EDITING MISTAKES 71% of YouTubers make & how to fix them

I remade and revamped Graham Stephan's first ever YouTube video to show you how anyone can make their videos 10 times better, even if it's their first ever attempt. Us YouTube creators all have something in common. Our first video was our worst. And we put our heart and our soul and sometimes even our bodies into our content. But there's these two big problems that hold our videos back time and time again. First, the common mistakes that we all make that wreck videos. Unfortunately, these are incredibly hard to recognize when you're doing them.
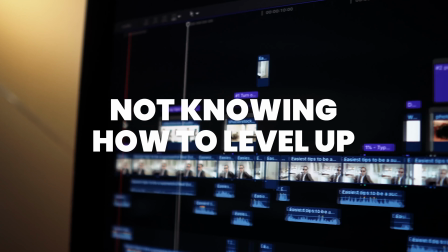(0:29)
Secondly, a video could actually have the making of something pretty special, but we just don't know how to take it up to that next level to achieve it.
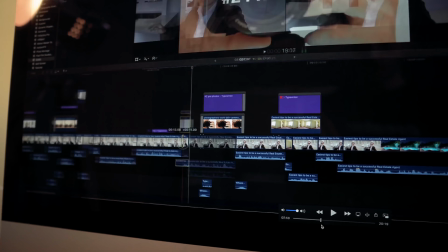(0:36)
But by pointing out these common mistakes in Graham Stephan's first video and then showing you how to fix them, by the end of this video, you'll start to spot them in your own content, but we'll also be armed with the skills to do something about them too. Quickly though, who is Graham Stephan and why him?
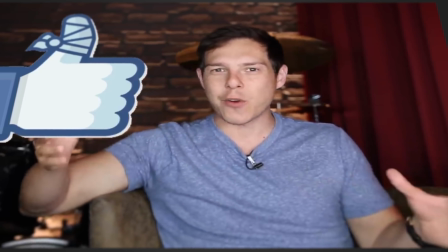(0:50)
Graham for me is responsible for making financial content interesting. He sets the bar in that niche, and due to his lovable character, quality content, and his ability to make you hit the like
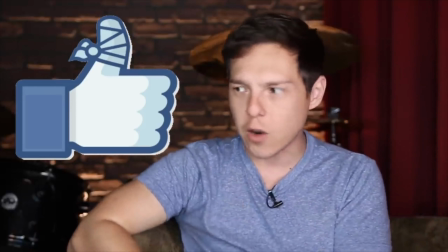(0:59)
button, the more like buttons get pressed on this channel, the more iced coffee I can afford to drink.
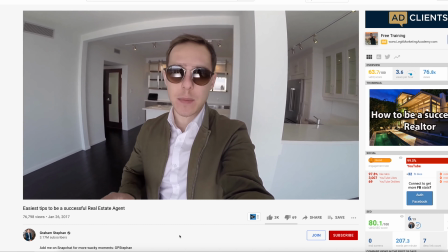(1:03)
He's amassed over 3 million subscribers in 4 years, but his first video, a video to give real estate agents some tips to sell properties, makes these 7 mistakes that just wreck it.
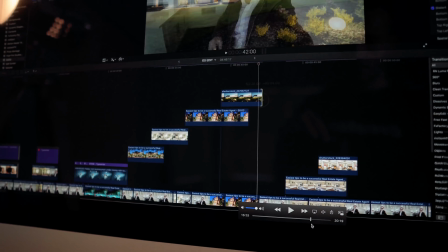(1:12)
Before I tell you the epic error in this video, I want to see if you can spot it in this first clip, because this is the ultimate killer of retention on videos, and just getting good at noticing it is going to really improve your content.
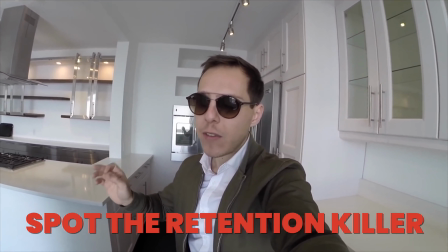(1:24) It looks a little bit better when the lights are turned on. Even if it looks marginally better with the lights turned on, just turn the lights on.
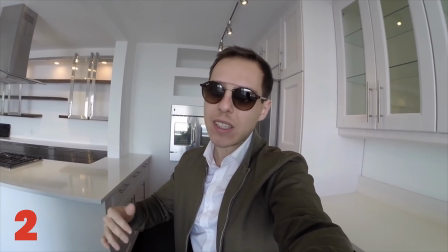(1:30) It's so easy to do. I feel like a lot of people just overlook it because they think it's not that big of a deal. But if you can make your place look 1% better just by turning on a light, do it.
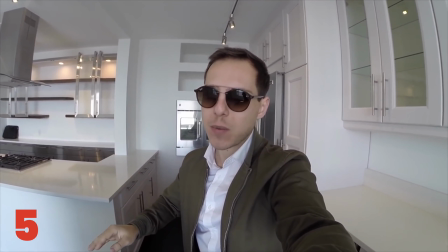(1:39) It's the easiest, simplest thing you can do. It makes the place look better, it makes it look brighter, it makes it look cooler.
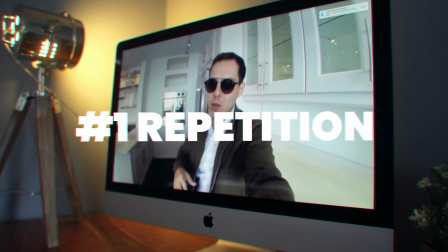(1:44) Just turn on the lights.
So there we are, did you spot it? The problem was repetition. In Graham's first video, he repeats himself 48 times in 11 minutes.
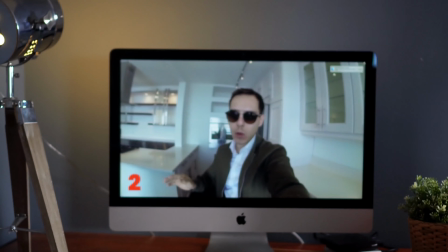(1:52)
It stops the video progressing and it makes the viewer switch off. So now I'm going to cut out the repetition in his first tip.
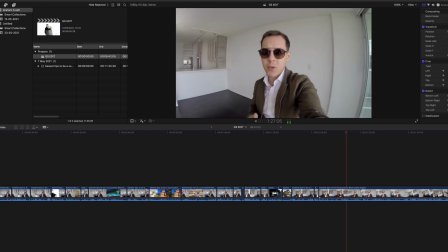(1:59)
For 2 minutes, Graham talked about how you should turn on the lights for a home viewing.
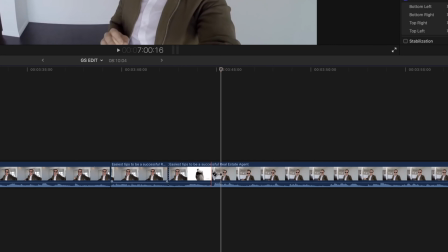(2:03)
It's actually quite funny, and I like that he tries to get humour in, but for new viewers, it's like, oh, come on, get on with it. And there we have it. A 2-minute section of his video is now 20 seconds long. Now let's see if you can still understand his point, even though I've completely annihilated it.
When you're showing a listing, turn on all the lights.
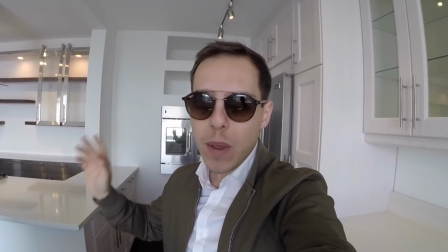(2:20) A lot of people just overlook it because they think it's not that big of a deal, but if you can make your place look 1% better just by turning on a light, do it.
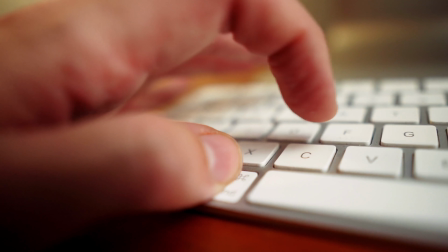(2:26)
Now I'm going to cut all the repetition and waffle from the rest of the video. With every laboured point gone, it's now 6 minutes long.
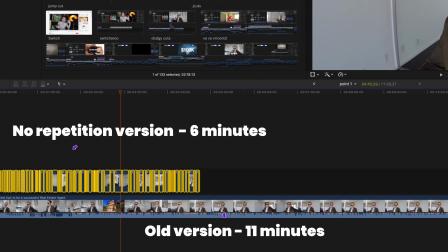(2:35)
Doing this to your videos is really hard, but I would urge you to spend time working out if every second of your content is actually needed.
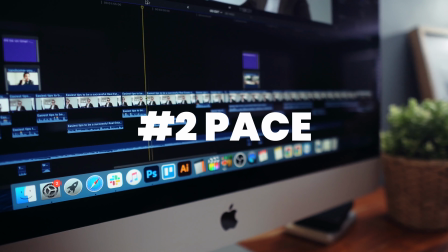(2:41)
And that brings us on to pace. But pace isn't all about speed though, it's about creating constantly flowing content that resonates with your target viewer.
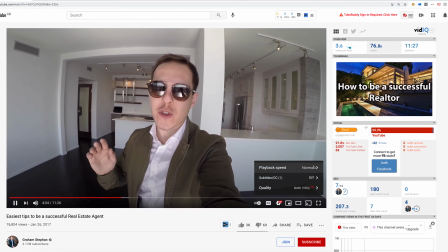(2:49)
Poor pace is the reason you watch people's videos in double speed on YouTube.
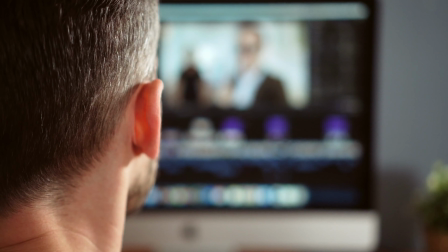(2:53)
And when people hit that ×2 speed button on your content, your average viewer duration won't get hit, but your watch times do.
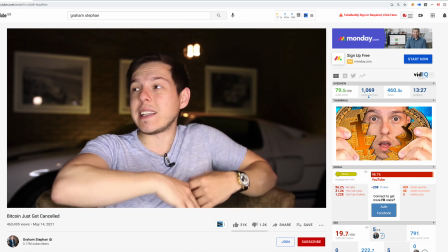(3:00)
Graham's pace in his latest videos is spot on. It's like the information never stops.
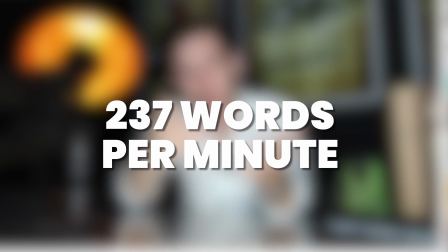(3:04)
In fact, in Graham's last 8 videos, he spoke an average of 237 words per minute. In his first video, he only speaks an average of 200. So we need to find a way to put an extra 30 words a minute into his first video to bring it up to his pace, which is tried and tested with his viewers.
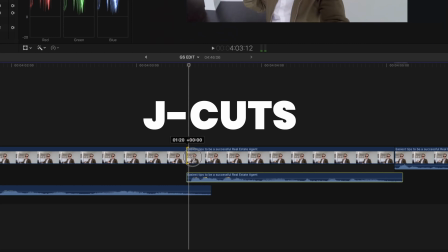(3:19)
And to do that, we need this, the J-cut, to remove the very thing that keeps us alive, breath.
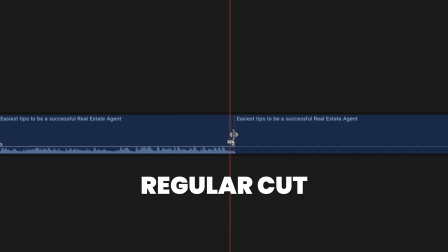(3:25)
We want a constant stream of information here, so watch this. A traditional cut like this means every new clip stops the narrative.
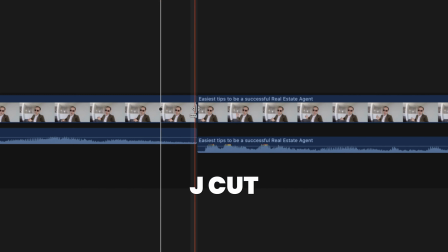(3:32)
It's not fluid. When you use a J-cut like this, you literally get to the end of one clip's audio and bring in the start of another clip, so the narrative is constant.
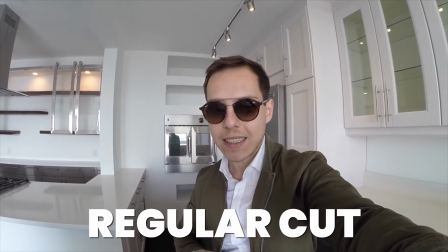(3:40) We're gonna start with this. When you're showing a listing, turn on all the lights. Lights on, lights off.
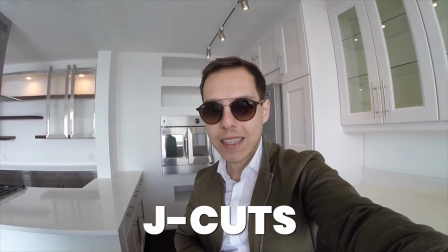(3:45) Light on. We're gonna start with this. When you're showing a listing, turn on all the lights. Lights on, lights off. Light on.
Now this is massive for your retention, but you still need to be tactical with your J-cuts. Don't just ram loads together to remove tiny weeny gaps. Make sure the cuts feel natural. It's also not a game of making a video as fast as it can be either. Before I go and do this to his entire video, we also want to look at jump cuts, because these are a really easy way to make content more energetic, but they're also something people tend to get wrong.
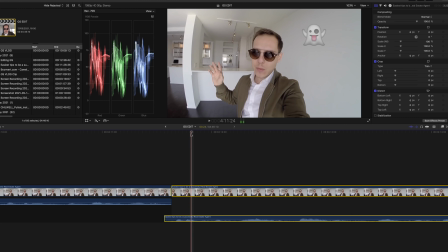(4:14)
Well, not quite wrong, but not as good as they should be. This is a jump cut. You just zoom in a tad on your video in the edit, then zoom out in the next clip.
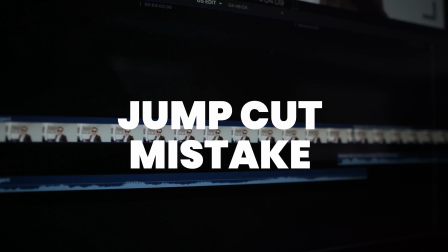(4:20)
But the mistake people tend to make, including me, because I've often forgot, is they zoom in like this.
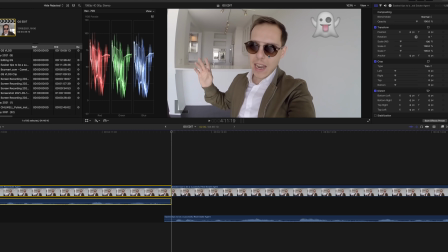(4:25)
So watch, something isn't quite right. Now, try this. Zoom in on your clip, but make sure the eye line's level with your previous clip's eye line, and then watch it again.
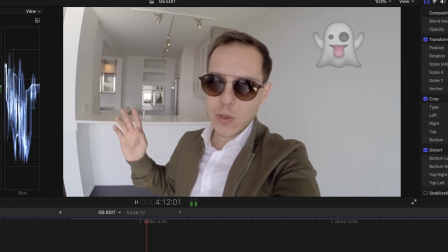(4:32)
You see that the jump just feels so much more natural, and when you combine it with the J-cut, it's just liquid smooth. Stop the video. So I've just noticed something that Graham Stephan's editor does that I've never seen anyone do before, and it's really flipping good.
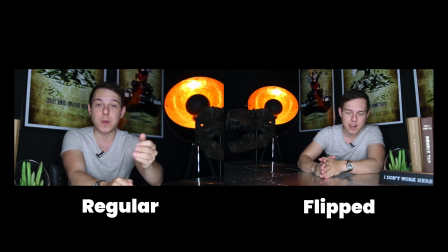(4:44)
This camera camera angle is the same as this camera angle, and the editor has flipped it and then zoomed in, so it looks like there's another camera filming him.
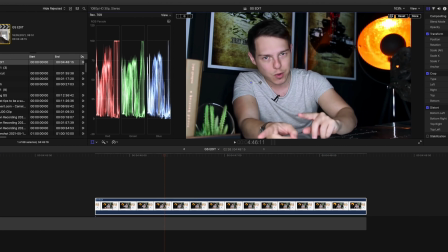(4:52)
What this does is it gives the viewer something that feels new to look at. It almost feels like a scene change, and it's genius.
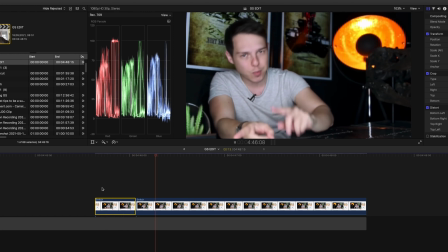(4:58)
I'm doing it now to one of his clips, and bam! This is such a great way to fake a multi-camera setup. So excuse me whilst I go through this video and add all of the J-cuts and jumps to boost his pace. Have a guess before I do it at how much time this will shave off the length of the video.
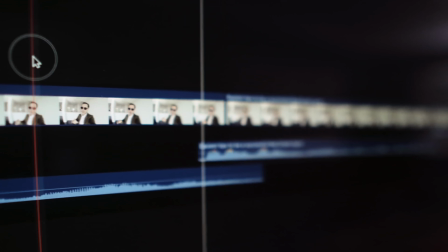(5:13)
It knocked off another 1 minute 15 seconds, which means his video is now at the same pace that his current audience know and love him for. It's definitely getting better, but the next things are gonna 10x this bad boy. But we've got one issue that we have to address.
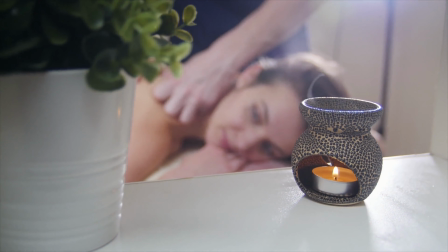(5:26)
Graham decided to use some music that sounds like you just walked into a massage parlor. Listen.
Lights on.
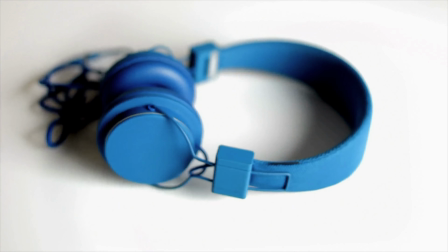(5:35)
And it just doesn't work with the content. Now, music is something you should be planning before you film because it can really impact a video, both good and bad.
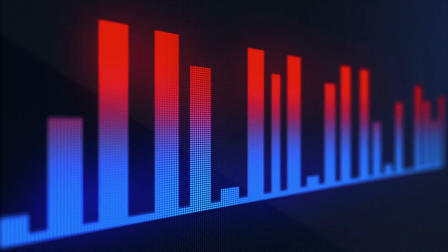(5:42)
I mean, look at this and you'll see what I mean.
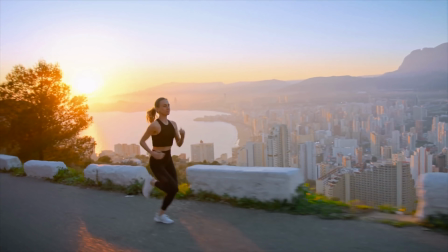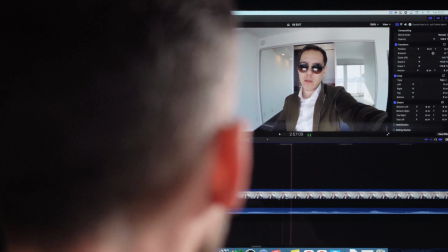(5:52)
Unfortunately, the next issue with this is more mine than yours. And because I don't have the original footage for this video, these cuts now mean I've got a song in the background that's all out of time, which might ruin my entire project. I'm just glad I didn't spend 4 days on this. So I've just added this track that you can hear right now as a solution, but the problem is if it clashes with his music too much, I'm just gonna have to bin it.
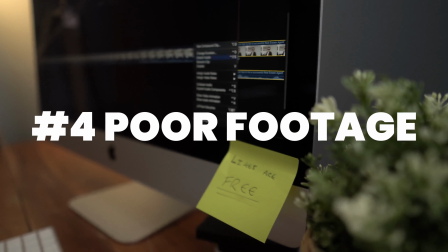(6:13)
It's kind of out of my hands, that one. So now we need to remove the next problem, dodgy footage, which isn't actually Graham's fault.
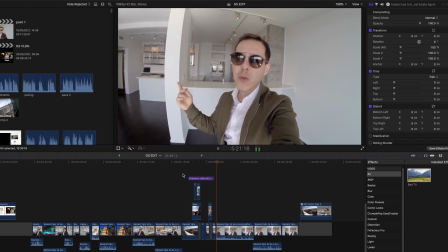(6:18)
Because I've cut Graham's video to pieces, it looks pretty yucky in places, but it's actually a great lesson for you, because if something looks bad in your video, don't worry, just cover it up. You can do that with B-roll, images, text, and not only does it hide anything unsightly, but it actually makes for a more entertaining watch too. So in Graham's video, he tries to make 6 points. So I'm going to chapter the video to make these points crystal clear. They're also going to cover up some of the dodgy bits, and the viewer reads this text, and then it can help them to get re-engaged again. For now, I'm just going to use Helvetica Bold in capitals, and then layer it on top of an image that is relevant to the title.
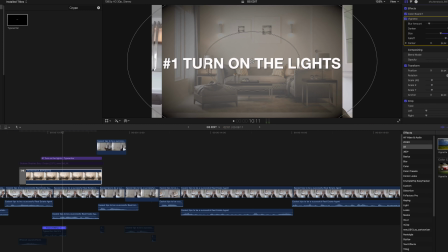(6:51)
But that's still boring, so to give it a little bit more energy, I'm going to add some movement to the image, a slide in transition, and have the text type on, and then I'll add some sound effects,
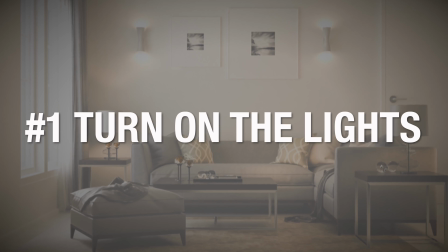(6:58)
and here we go.
When you're showing a listing, turn on all the lights. Simple, but effective.
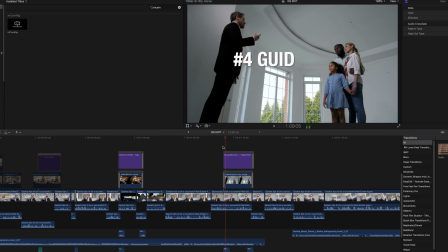(7:03)
And then all I have to do is make the other 5, put them on the video at the appropriate places, and the video's coming to life. So it's now time to add the va-va vroom. So I'm gonna go through this, and I'm gonna show you some tricks. First, I simply add more sound effects to his footage. A simple light switch on and off effect makes all the difference.
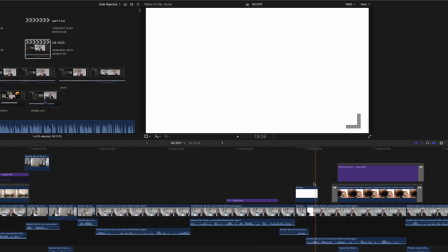(7:17) Lights on, lights off.
Then I throw in some more text, because his face is on screen for too long, and it starts to slow things down.
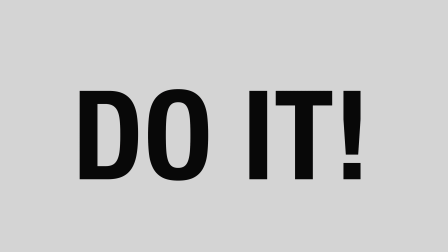(7:23) Turning on a light, do it.
Now this part's really important.
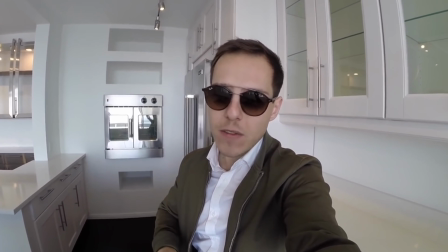(7:26)
Graham is making a point, and the key information here that will wake his viewers up is how much money someone could make if they follow his advice.
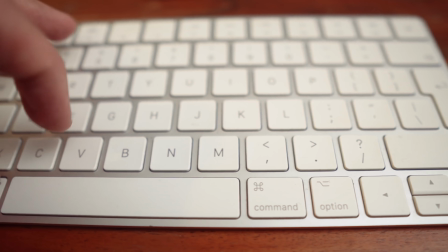(7:33)
So you just can't let this point go unnoticed, because it is the thing they'll pay the most attention to.
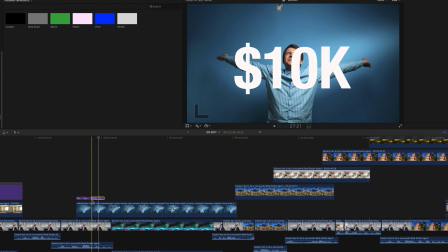(7:38)
So add some stock footage of someone making it rain with cash, text that appears on screen as he says the amount, and then a cashier sound effect to reinforce this, and this.
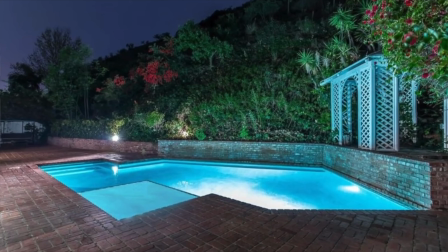(7:46) It could be a small investment that could net the seller 5, 10, 15, sometimes $100,000 more just by using the right pictures.
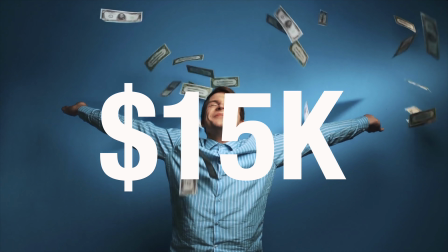(7:52)
Becomes this.
Net the seller 5, 10, 15, sometimes $100,000 more just by using the right pictures.
And now we go up another level. This is what will transform your videos. What you can see there is me counting to the beat of the backing track I've used in Graham's video, because I'm going to change the image on screen to the beat of the music. So this...